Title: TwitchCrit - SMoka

What up, what up, what up? It's Kenny. How's it going? We are here at Arconics channel. Oh yeah, let's go to the thing. Bam! There it is. Twitch.tv/Arconics. Let's get to it. Let's get to it right now.
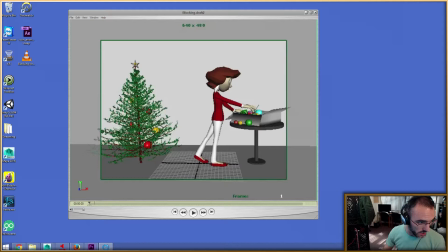Alright. Sunita, let's watch this. Let me react to this. I'm going to turn the music down just a little bit too. Actually, no, I'm going to turn the music off just for a second. Alright, here we go.
I had somebody, a guy I really liked, and then we broke up.
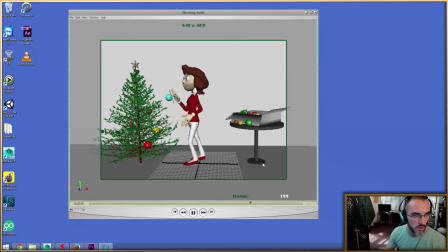I miss him so much. I had somebody, a guy I really liked, and then we broke up.
I think what you're going to find is that you need to get, for the timing of this entire scene,
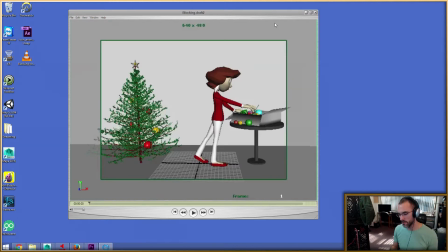just like how it's timed out in terms of like how the performance is matching up with the dialogue that we're hearing. You're going to want her to move a little bit less sort of like directly and quickly from the box of ornaments to the tree.
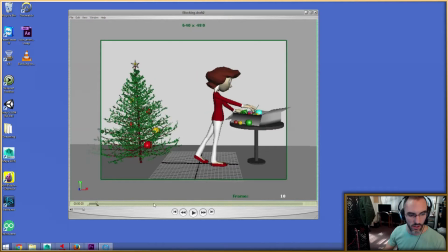What I'm seeing right now is she kind of is all like stacked up, and I'm not against like the cross legs. I think like cross-legged poses can make, you know, for a huge amount of interest. But what happens is that it turns into just this kind of like big production of getting her from facing the ornaments to facing the tree.
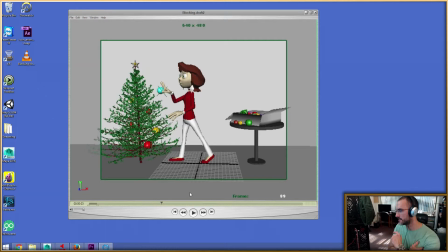And when I see things like that, it seems to me, correct me if I'm wrong, but it seems to me that you're actually a little bit worried about getting her turned around, getting that 180 kind of thing happening,
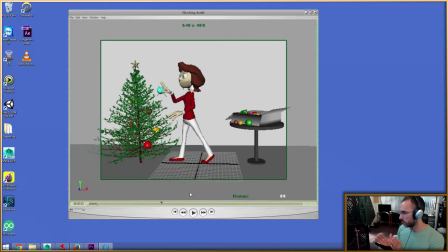and what the feet are going to be doing and how they're going to cross over and how you're going to keep her on balance and whatever. And that is one of the things that I think is really advantageous to do just a ton of reference for instead of worrying about it.
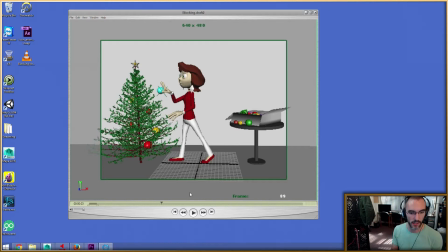So like the overall, I know you did like a tempo pass on this, which is good. I know you did all the reference according to how I advise you guys on kennyroy.com how to do it, which is good. So I know you've done your homework that way. But then I would literally just stand up and do a couple takes of just doing a little bit more of a relaxed sort of like finding her way over there, because she's all about this ornament that's in front of her face while she's talking about this guy. Let me get the line one more time. I had somebody, a guy I really liked, and she sounds like she's like talking about him sort of like, you know, wistfully. So, you know, having that ornament, let's use my rooibos tea, having that ornament and sort of just, you know, kind of like finding her way over to the tree a little bit more, and just do a couple, just like I just did, just do a couple takes where you're, you know, I had somebody, look at this thing that you're holding in your hand, and, you know, kind of like consider it and take it seriously. I had somebody, and kind of like find your way over. You know, see if there's like, if that leg kind of like drags and slides. But so right now, what it looks like is you've set yourself up to have like this one kind of action to happen. Instead, it's taking it out of sort of the naturalism of the scene of the motion right now. It's making it feel like the entire shot has been set up almost to deal with that step. Okay. And she goes over a little bit too quickly. She ends up
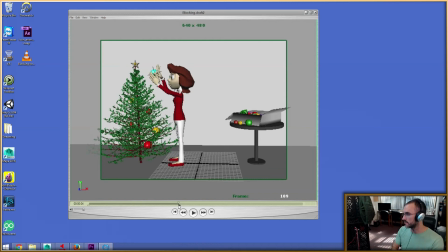essentially moving over at a speed that means that she's sort of not like far off, looking at this ornament, but also far off, because that's the entire point of the scene, is that she's sort of like feeling all these things, doing all these things, and being, you know, taken back to a memory that makes her like actually break down and cry.
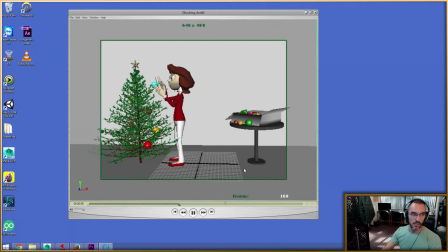And then we broke up. I miss him so much.